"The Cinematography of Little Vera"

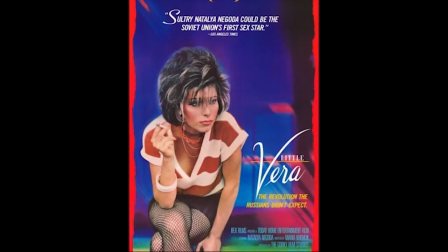(0:11)
Little Vera is a groundbreaking Soviet coming of age film released in 1988.
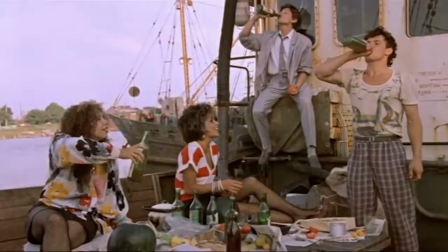(0:17)
The film follows a rebel child, her family, and friends throughout everyday middle-class Soviet life.
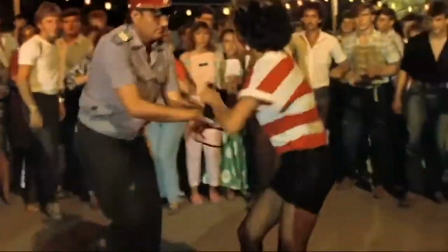(0:24)
This film was released right before the collapse of the Soviet Union and the political tension of the country is very present in the film.
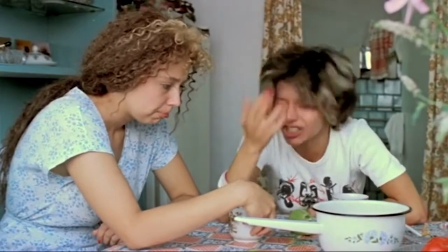(0:33)
In this video essay, I will be showing you how specifically the cinematography in Little Vera paints a portrait of the atmosphere in the country at the time,
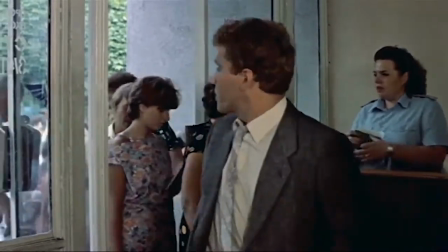(0:42)
and how it allows the viewer to live the middle class Soviet life with the characters.
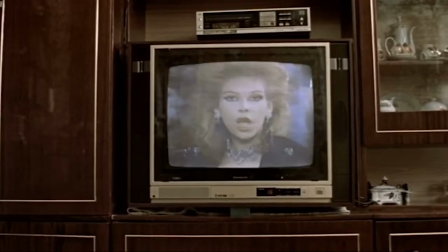(0:47)
To begin, I'd like to define cinematography. I will be referencing cinematography as the way a single shot is crafted.
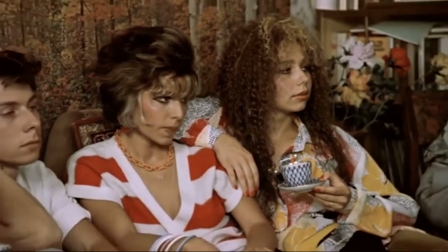(0:55)
I like to assume that every shot in every film is placed there with purpose, and everything you see on screen is intentional.
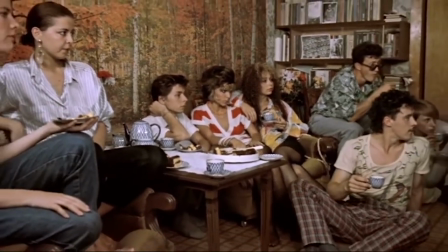(1:04)
The cinematography of a film includes the angles, framing of the characters, and what is being shown in the frame.
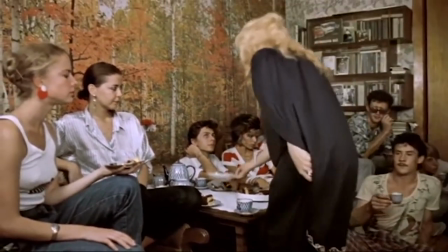(1:11)
Basically the literal choice of where to put the camera.
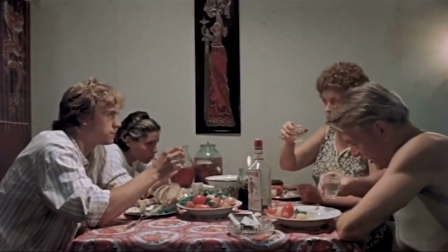(1:14)
The cinematography of Little Vera is rough around the edges, cramped and simple, mirroring the Soviet lifestyle.
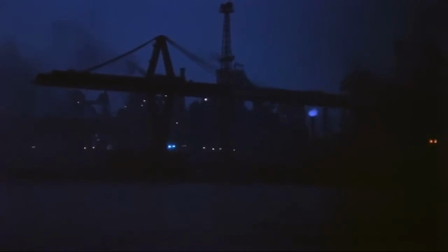(1:23)
This can largely be attributed to the handheld non-stationary camera look.
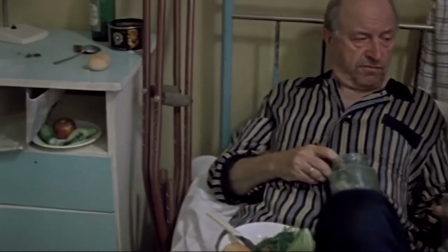(1:28)
Every shot in the film is at least a little bit shaky with some shots extremely unstable.
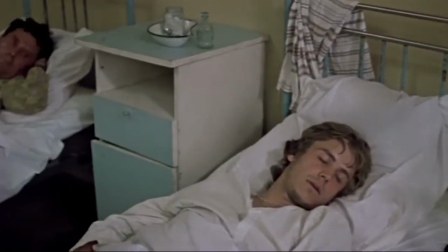(1:35)
This is not a bad thing. This mimics documentary style filmmaking and adds a significant amount of realism.
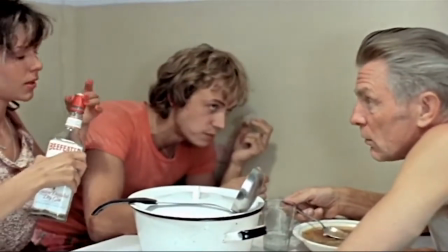(1:42)
This technique makes the fictional elements feel non-fiction and immerses the audience in the story.
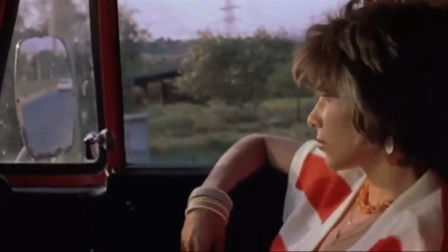(1:49)
The shakiness also creates a less polished product mimicking the unrest and roughness the country felt at the time.
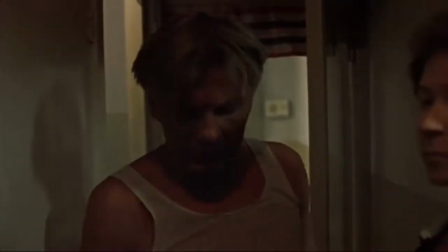(1:57)
The next elements I'd like to note are the angles and framing of the shots.
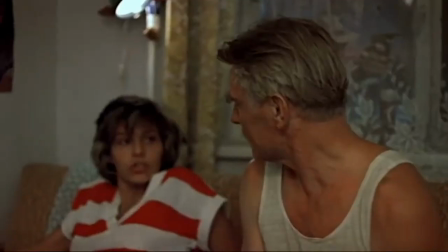(2:02)
Everything feels cramped or crowded. The camera often chooses to tightly frame the characters. An article from Russian Cinema Reader put it best when they said,
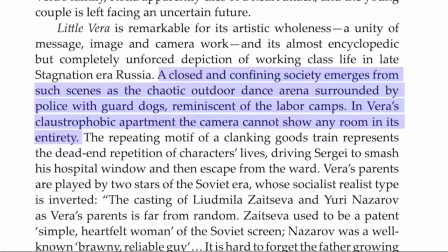(2:14)
quote, A closed and confining society emerges from such scenes
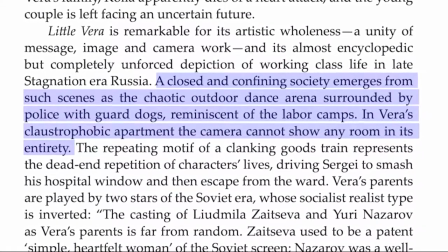(2:19)
as the chaotic outdoor dance arena surrounded by police with guard dogs,
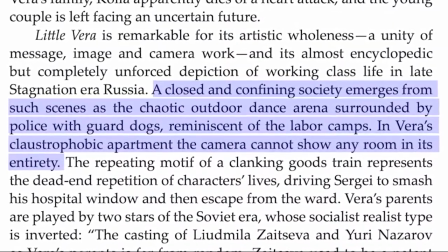(2:24)
reminiscent of the labor camps. In Vera's claustrophobic apartment, the camera cannot show any room in its entirety, end quote.
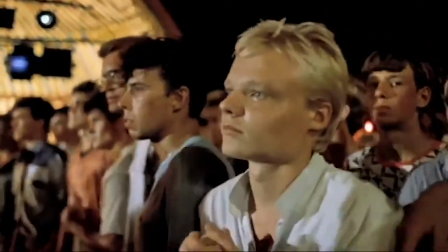(2:33)
The Soviets are trapped in their environment while they desire to escape. The camera framing reveals that they have nowhere to escape to.
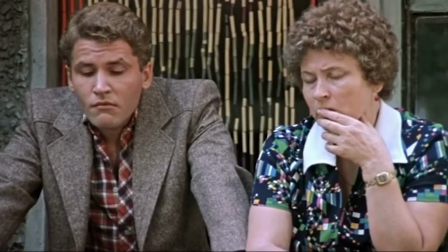(2:42)
A review by Andrew Horton from 1989 further explains this,
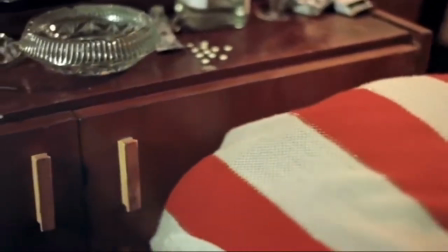(2:47)
quote, Vera is at the same time empty and cramped, and she is empty of the cues as to how to break out of her environment,
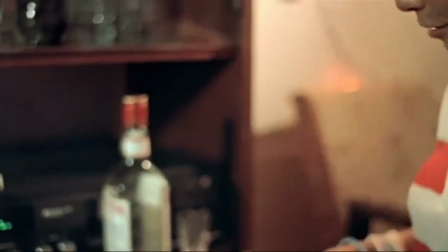(2:56)
end quote.
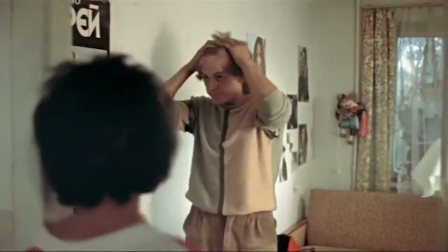(2:58)
Also, the camera placement looks like it was put where a spectator would be standing in the room or environment pictured in a shot.
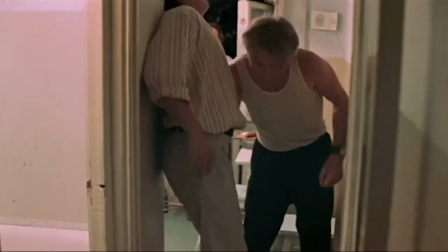(3:06)
This point of view leaves the viewer feeling like an unattended-to bystander or an extra family member no one is acknowledging.
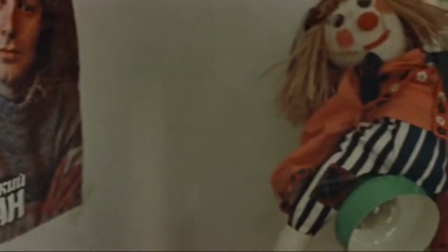(3:14)
You can even catch the camera surveying a new room like a person would, panning around, getting a feel for the environment.
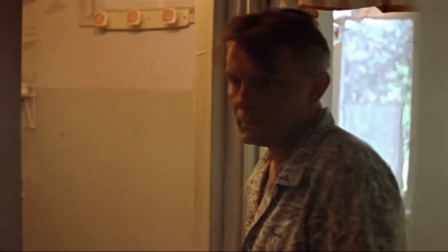(3:21)
Watching the film while paying attention to this bystander point of view is really fun
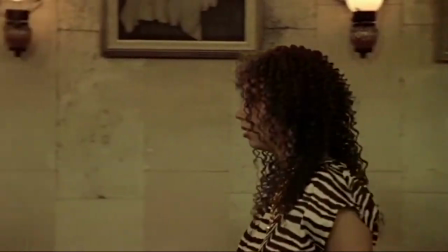(3:26)
and adds an extra layer of realism that the filmmakers are already achieving.
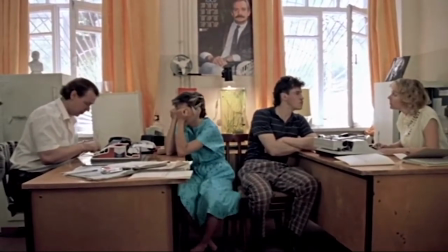(3:32)
Lastly, I'd like to discuss how simple the shot composition is. This film strays away from anything abstract, bold, or experimental.
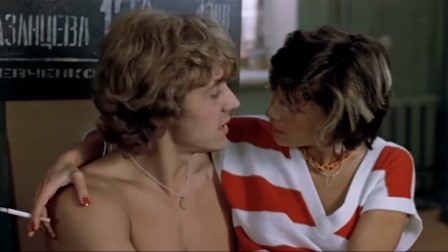(3:41)
Instead, each shot in Little Vera has just enough information to entertain and develop the plot, but nothing more.
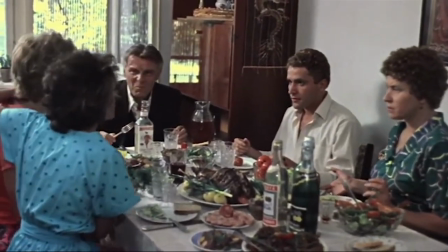(3:49)
Also, the viewer is never left guessing at what is happening at a certain moment.
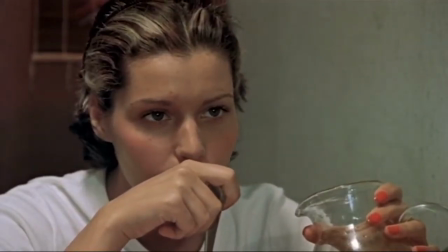(3:55)
This can be described as amateur or basic, however, it is powerful and purposeful.
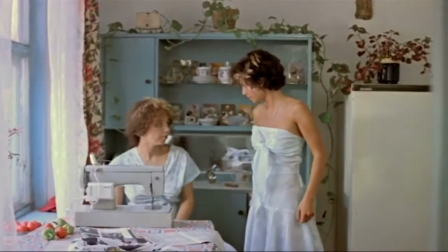(4:02)
Most of the time, the camera shows exactly what the human eye would see.
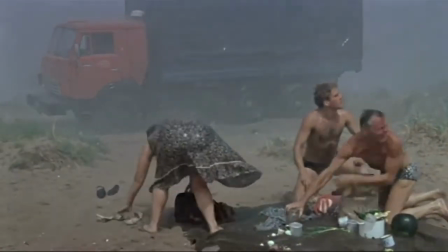(4:06)
This adds to the realism of the film and is the most digestible style of filmmaking.
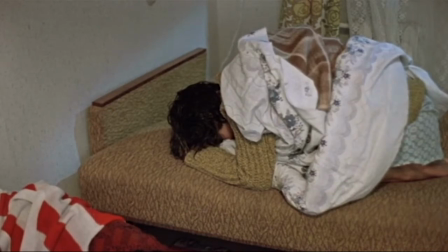(4:12)
This simplicity also complements the undecorated lives of the 1980s Soviet that the characters represent.